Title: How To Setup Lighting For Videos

Have you ever seen those videos where people have those rings in their eyes? Like the light rings? Caused by ring lights? Well, let's talk about that in this video.
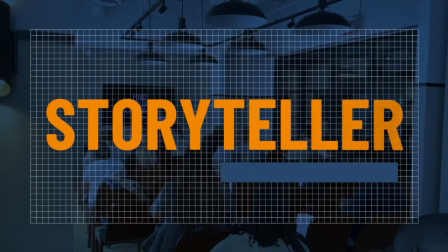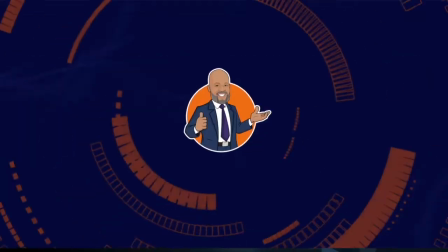Hey there, I'm Robert Kennedy III, RK3, that's me, and welcome to the channel where we talk about the techniques and the technologies of storytelling. If this is your first time here, go ahead and click the card up above to go check out the intro video for the channel. So let's get back to the topic at hand. You're probably online a lot right now and you're seeing people create videos, or maybe you're in video meetings. You're seeing a lot of eyes with these futuristic looking rings inside of them, and you're wondering, hey, how do I get that too? Or maybe you're not. Well, here's what happens. A lot of people, when they heard that they needed to get online, they were told that they need to get ring lights because that's the proper lighting and that's the way that you need to be seen online. Now, ring lights are not a bad thing. Ring lights do a lot of good, but ring lights were really set up initially for those people who were on sets and do makeup to be able to see the contours of the face a little bit better. So ultimately, ring lights were not the all-in-one lighting solution for videos, video meetings, online stories. One famous person said it was, and so people just started using it. Well, here's what we're gonna do today. If you have ring lights, I don't want you to go immediately and toss them in the trash. But we do want to get rid of those circles that are in your eyes based on ring light. So I'm just going to walk through a couple of ring lights and how they show up in videos. And then I'll share with you a simple thing that you can do to remove those circles from your eyes.
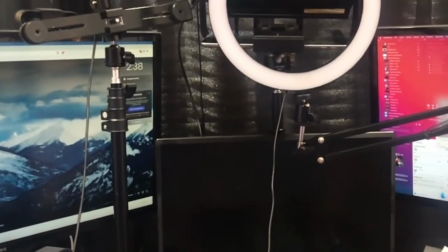119s
For purposes of this demonstration, I've set up two lights in addition to the lights that I normally use.
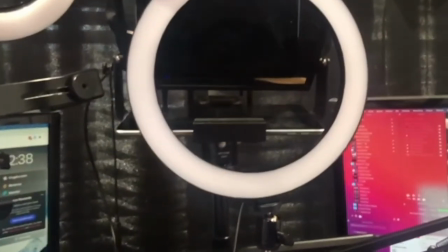125s
And the first one is just a ring light, about a 10-inch ring light on a boom arm.
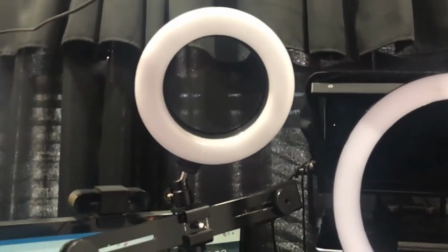132s
And the second one is a Sunpak 6-inch ring light that comes with a stand.
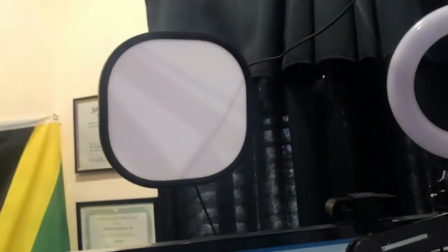140s
You can grab one of these from Best Buy if you want. And then I've got my Elgato Key Light Air, and I'll just be using one of those lights.
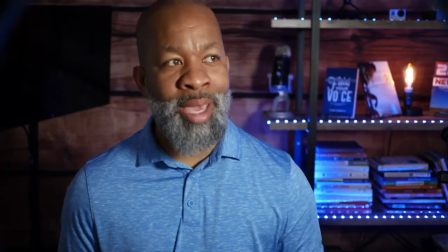148s
What you're seeing right now is the Elgato Key Light Air. This is the one that I keep on typically because I believe it gives a little bit more of a cinematic feel.
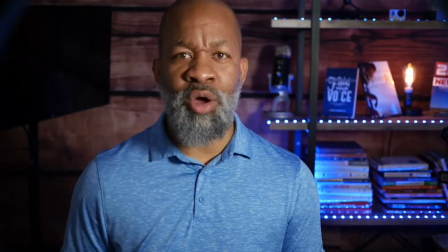157s
I've got a fill light as well, but I don't have that on right now, and I won't turn that on for this particular video.
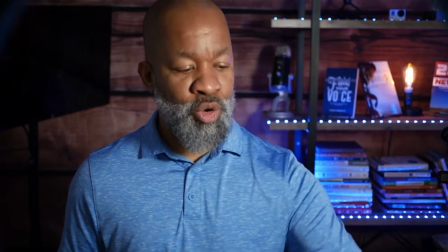164s
Now, I'm gonna turn the Key Light Air off,
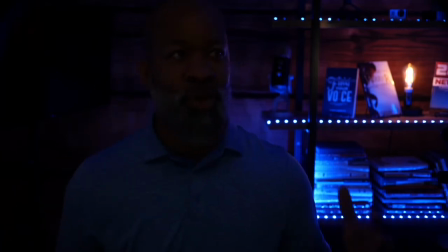167s
and I've got darkness for the most part, with the exception of my accent lighting in the background. Now, I'm gonna turn on the 10-inch ring light that's right in front of me.
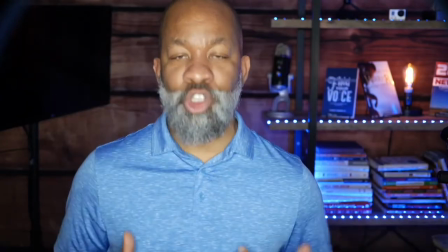180s
And first, the lights are directly in my eyes, and that's a little bit harsh for me.
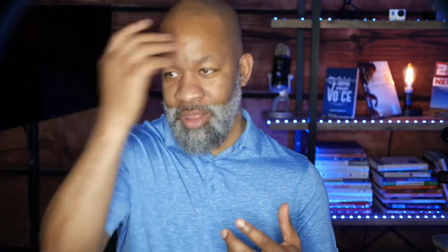187s
But you also see that there is some washing out that takes place right here.
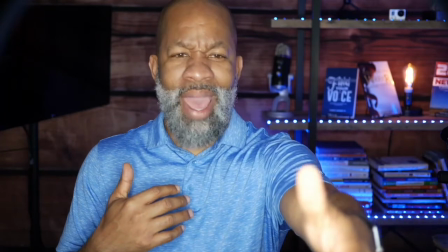192s
And the ring light is maybe about 3.5, almost 4 feet away from me.
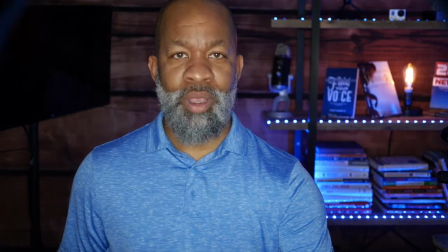198s
And again, this is the 10-inch ring light. And of course you can turn the brightness up and down to deal with some of the washing out, etc.
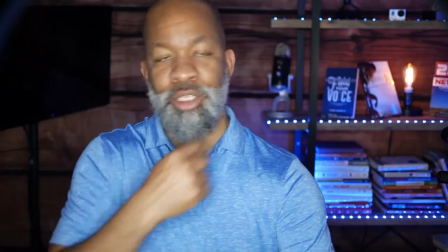208s
But again, because it's a ring light, it highlights specific areas of my face.
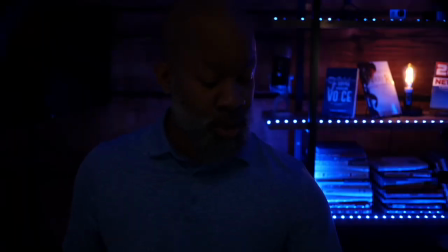214s
I'm gonna turn that one off. And then I'm gonna turn on the Sunpak smaller ring light.
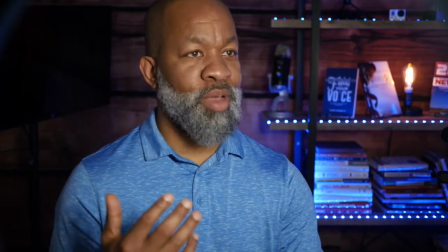222s
This is the 6-inch ring light, and it's not directly in front of me, but if I turn my face a little bit, you'll see the areas of my face that it highlights.
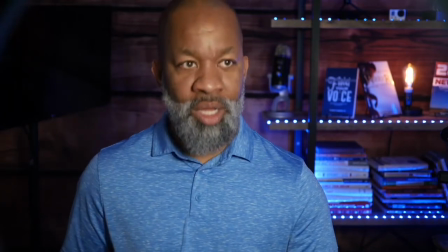231s
Kinda right there. That's not a bad look. You know, just not my favorite.
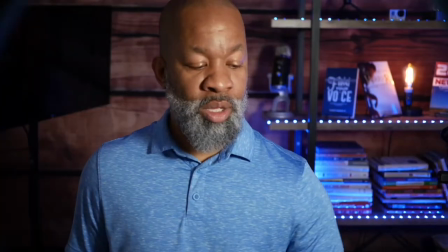236s
And then I'm going to go back to the Elgato Key Light Air so that you can see how that looks.
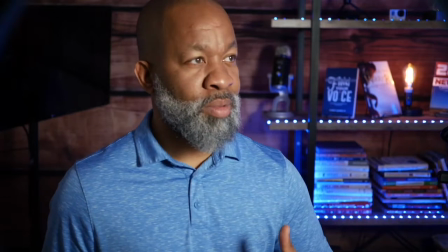243s
Just a more even look overall, and I'm gonna, if I turn this way, you'll see how it looks.